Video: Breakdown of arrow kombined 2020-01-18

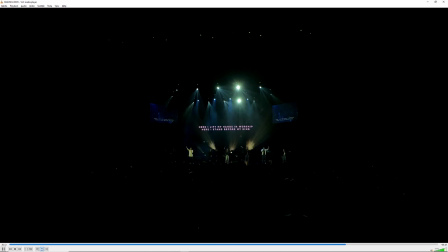(32:56)
how I see it is that when you fill up the whole space with lights, in the same way we fill up the whole canvas with one color or one particular paint, it doesn't look like anything. It looks very flat.
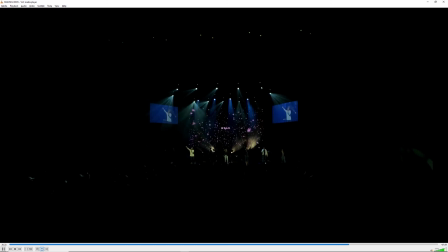(33:13)
So when we introduce a lot more contrast, a lot more blacks, it adds to that depth that we are looking at right now. And I also want to say that the timing of this particular change was really good.
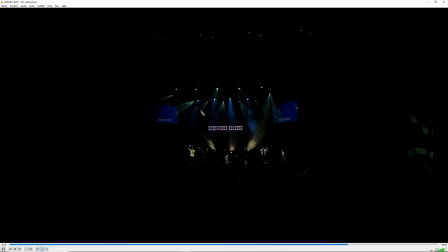(33:31)
Yeah, especially because the graphics looks very similar. But then the look, the amount and the look, the intensity is very different as well. And then it comes in at the right time.
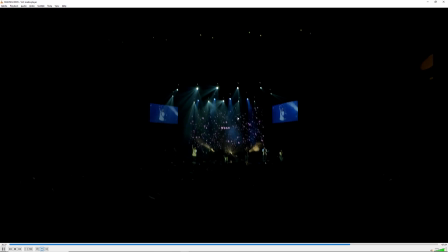(33:48)
And the graphics has that sense of depth, because you can see a lot of small to big things, all these little petal-like stuff moving along, and then it doesn't overwhelm your lights. Because you can still see a lot of your light beams.
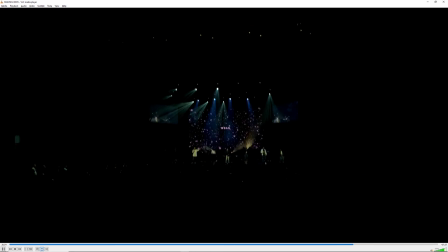(34:06)
You can see a lot of movement that is coming in towards you with this particular graphic. And then before that we are actually using, if you take, you start looking at it from the very start of the song, right?
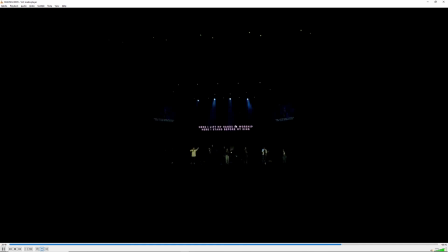(34:22)
So you can see the very small fits of it, like maybe 10% of it. And we start moving it slowly. As the song builds up, we push a little bit, and then bam, comes in here. And we have
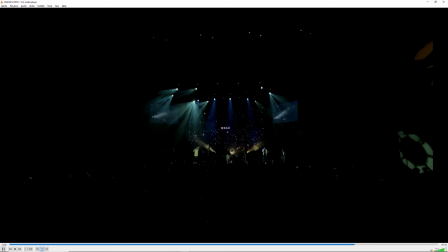(34:46)
So control is really important. We just want to put the right amount at the right places, instead of doing it everywhere. We want to do it tastefully, and it really changes the way things look.
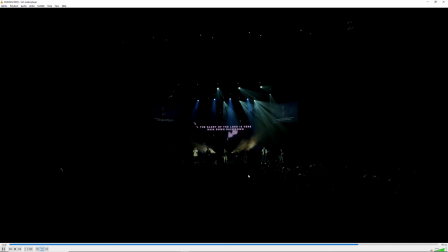(35:04)
Yeah, so control your intensity 100% is not always the best way. Just because you can go 100 doesn't mean you should. More is not always better. Alright, that's all for now.